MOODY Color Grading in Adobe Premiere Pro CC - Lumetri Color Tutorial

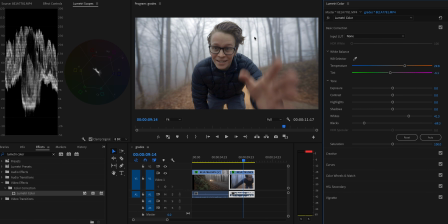[8:34]
First, we're gonna color correct exactly the same as we did on the first clip.
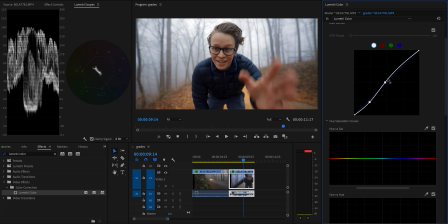[8:37]
Let's once again add another Lumetri color effect, jump into the curves, and start adding some contrast, bringing the shadows down.
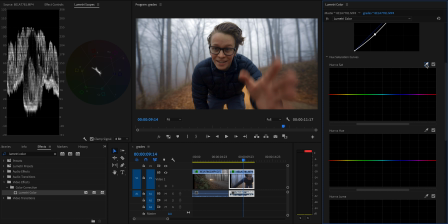[8:46]
And then moving on to the hue curves, the most important thing here is to start by marking off the skin tone, and we're not gonna touch that. We don't wanna mess up the skin tone. And as I said before, if we were to completely desaturate the blue, it just doesn't look natural because there is actually blue light in the image.
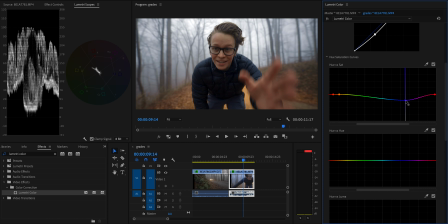[9:04]
So I'm gonna desaturate the blues maybe a tiny little bit to bring down some of that cast in my jacket, but overall I'm not gonna touch the blues too much. And we have a tiny little bit of green in the background, so I'm gonna desaturate that a bit, but probably not gonna make too much of a notable difference in the image.
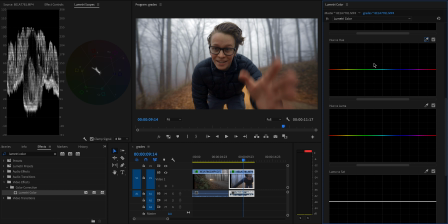[9:25]
And next up, let's scroll on down to the hue versus hue curves. And what I'll do here that's a little different from the last shot, because we have that blue kept in the image, is mark off once again the blue and purple areas and drag them up so that we push them closer to green.
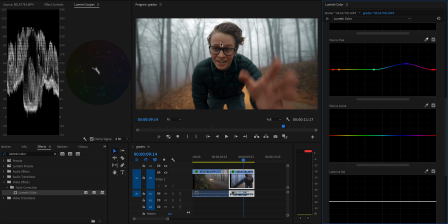[9:42]
Then once again, I'm going to use the eyedropper to mark off the skin tone so we don't mess that up. And then I'm just gonna play around with these yellow and green tones, maybe cool them off a bit.
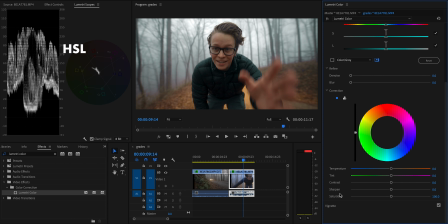[9:53]
And now let's adjust this skin tone. So I'm gonna open up HSL Secondary, which is an effect that I use to correct my skin tones.
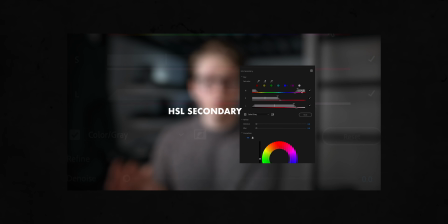[10:02]
I made a separate video actually entirely about this effect, which you can watch by clicking right up here.
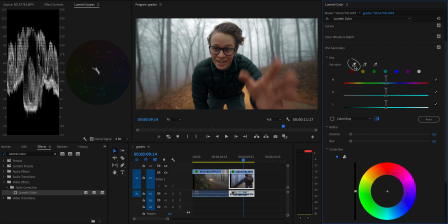[10:07]
But jumping into HSL Secondary, I'm gonna use the eyedropper to select my skin tone.
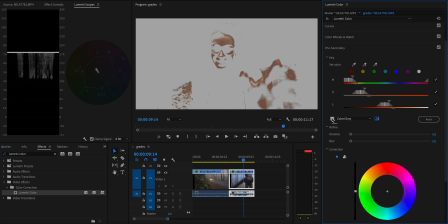[10:13]
then enable this color slash gray option so it shows everything we're selecting. Probably looks kind of creepy. And then I'll start using the sliders to dial in the selection,
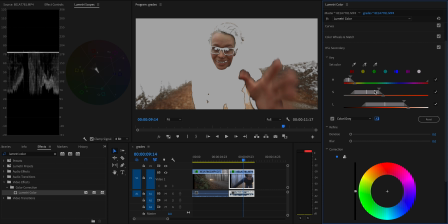[10:25]
selecting all of the skin, but trying to select as little of the background as possible. Now that we've refined that selection as much as we can, I'm gonna bring the denoise up to smooth out the edges and then blur the selection out so we don't have harsh edges on that selection that'll mess with the shot.
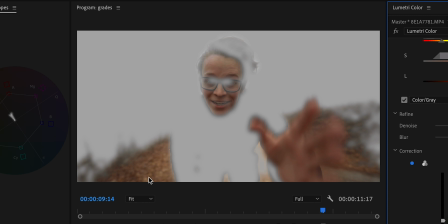[10:45]
And as you can see, the selection isn't perfect because the leaves in the background are close enough to my skin tone that they're being selected as well, but that shouldn't be a huge issue for the final grade.
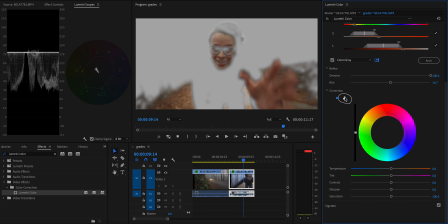[10:57]
To actually correct the skin tone, I'm gonna open up the three-way color wheels down here. And basically the rule here for an accurate skin tone is that you want to add the ambient lighting color into the highlights,
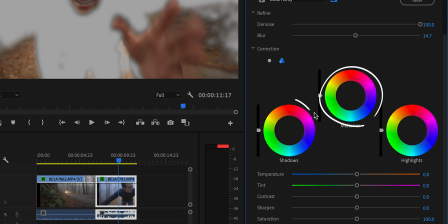[11:09]
red into the shadows, and then use the midtones to make the color of the skin accurate. So let's dive a little deeper into each one of those. So because skin is reflective, the highlights should reflect the ambient lighting.
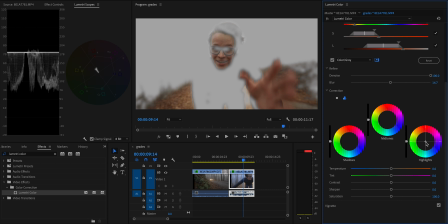[11:22]
In this case, because it's blue hour and it's daylight, it's going to reflect the blue in the ambient environment. So I'm gonna add a bit of blue into the highlights. Next, we're gonna add some red into the shadows. This kind of reflects the color of like blood flow under the skin and makes your skin look a little more vibrant and lifelike. And finally, we're gonna use the midtones to correct the color of the skin. So I'm gonna first isolate my skin so we're not showing anything else in the shot.
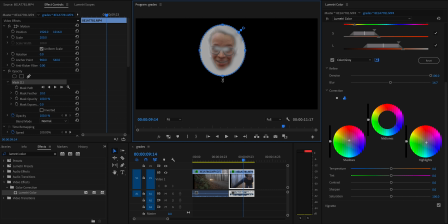[11:51]
So I'm gonna use a mask on the clip and just position it over my face to isolate that color.
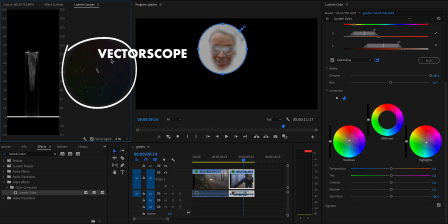[11:57]
And then I'm gonna look at this circular scope. This is the vector scope. It shows the colors of pixels in your image. And this line in the top left is called the flesh line, and it indicates the color that skin should be if it's accurate. As you can see here, it's actually pretty dang accurate,
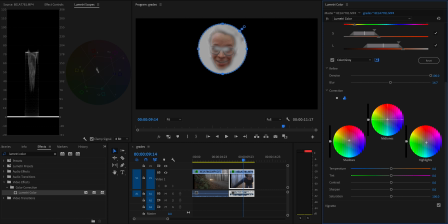[12:15]
but I'm gonna push it a little bit more towards purple and red just so that it sits right on the right side of that line.
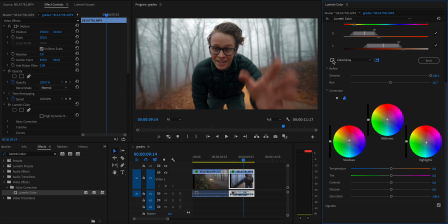[12:23]
Then we can delete the mask, disable the color slash gray option so we can see what we've done to the shot.
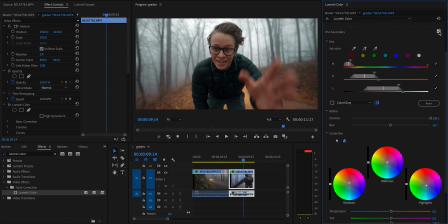[12:29]
And you can see it's a subtle difference, but we're making that skin look a little bit more lifelike and realistic.